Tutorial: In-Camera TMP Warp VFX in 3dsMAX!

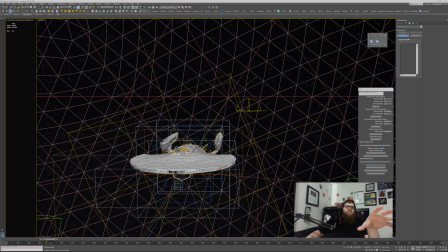is uh the orange and blue streaks and those have
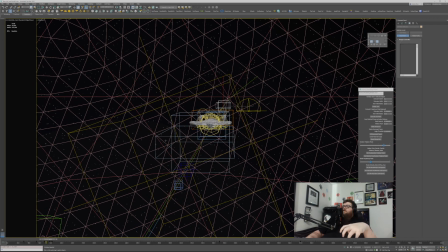a different vibrating amount they're much they're they're vibrating at a much higher rate and a much further distance so the streaks extend out beyond the back of the ship further uh and then this right here is the one for the streaky lights and
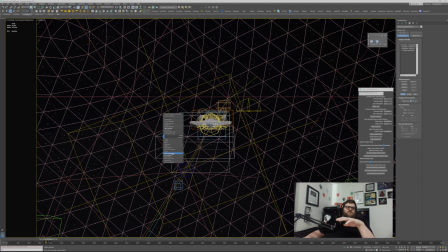those are an actual additional model so what I did go ahead and show it as an actual object what I did is I just copied all the glass portions of my of my windows gave them some depth and give them a very bright shader that is using the the same fall-off curve
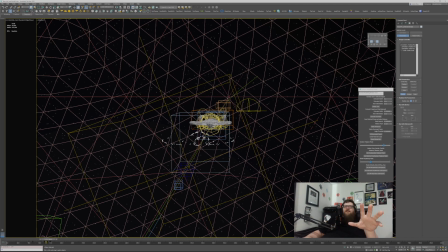for its intensity so as it gets as it's farther away it's very very bright so you get these long like crazy streaks but then as it gets closer it shortens up and gets you know a little bit dimmer so that the the relative brightness of the streak stays the same um yeah so
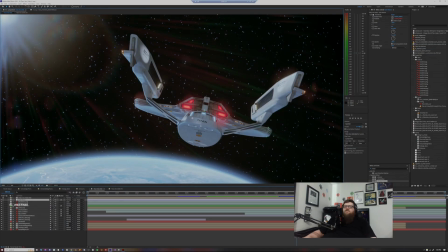this is all done in camera so if i jump back over to uh the comp here you can see
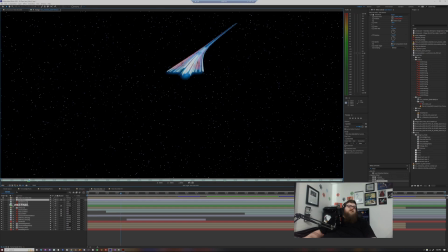uh kind of what this looks like as it comes in those streaks are super long and bright and then it starts to tighten up
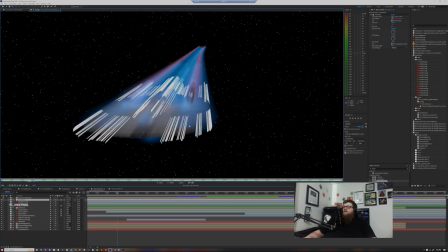until it stops so these guys are extending out in front of the ship slightly to kind of give it a little bit of a of a of a almost a jello effect for the for the collapsing into itself um yeah
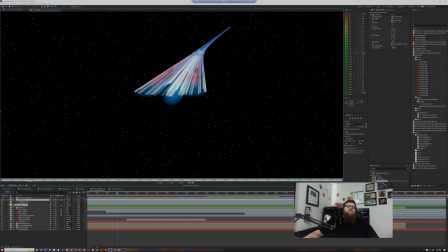so the only other thing that i'm doing is that as the orange
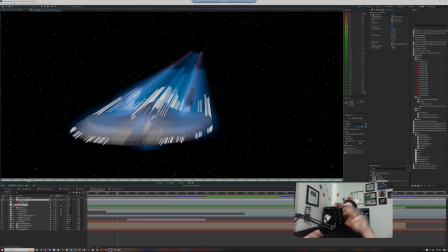and blue streaks from the from the engines fade out i fade up very briefly a blue like haze around the uh
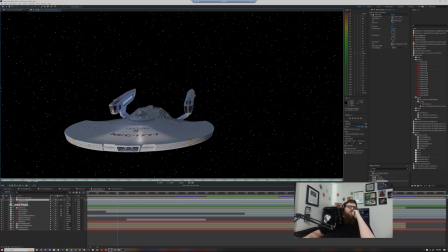around the ship that doesn't last very long and then just sort of shuts off right there sort of snaps into place and then calms down so yeah uh that's
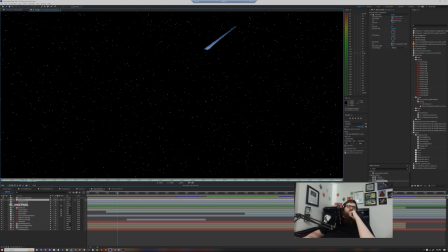basically how i'm doing the warp effects uh you can change that spline to be any curve you want um and uh it's like i said it's all done in render the only tricky part to this is
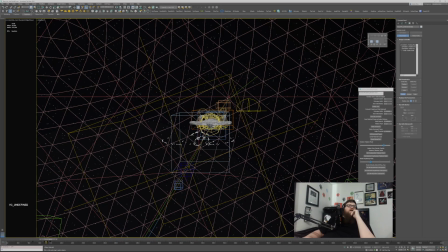in uh the um in the render settings for this particular one i don't know if it'll let me yeah it'll let me um i have to set for for the part of this where the warp is happening i set the geometry samples
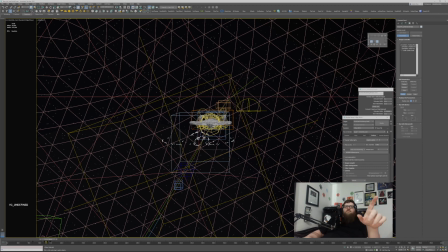to 12 uh for the motion blur otherwise it becomes just very segmented and you don't get that nice smooth curve of the of the of the ship coming in uh motion wise um Yeah,
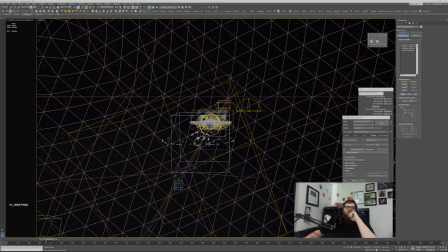I think I'm going to post a version of this in 3ds max format with just the basic shapes and a decimated version of the ship so you can kind of see how it's done.
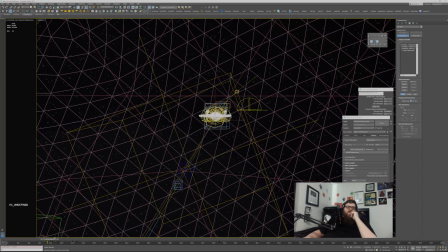But yeah, you can see it vibrates in and that's basically just cheating the motion blur. Yeah, it's super cool. it is
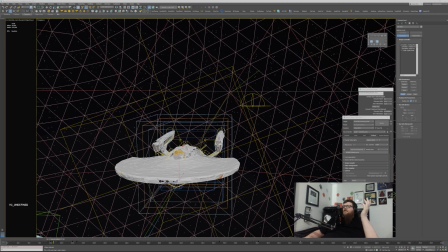extremely cheaty but again I cannot argue with the end results on this being as nice and
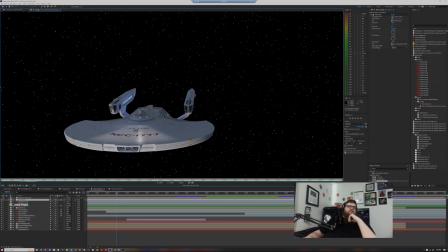clean as this like it just looks awesome and the benefit of this is that it's all I have it all constrained under a
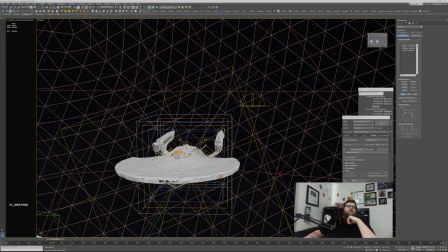single point helper which is I believe this guy and I can rotate it however I want and have that thing come in at a different angle. You can alter the spline, you can move it around. The way I have this set up and turn the grid on here,
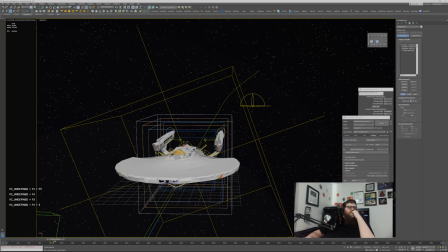basically I have the ship only moving as it's warping in
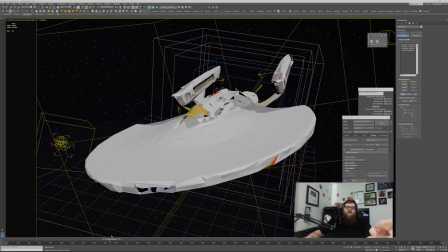and the camera is moving for the rest of it to get the flyby effect of that ship passing through.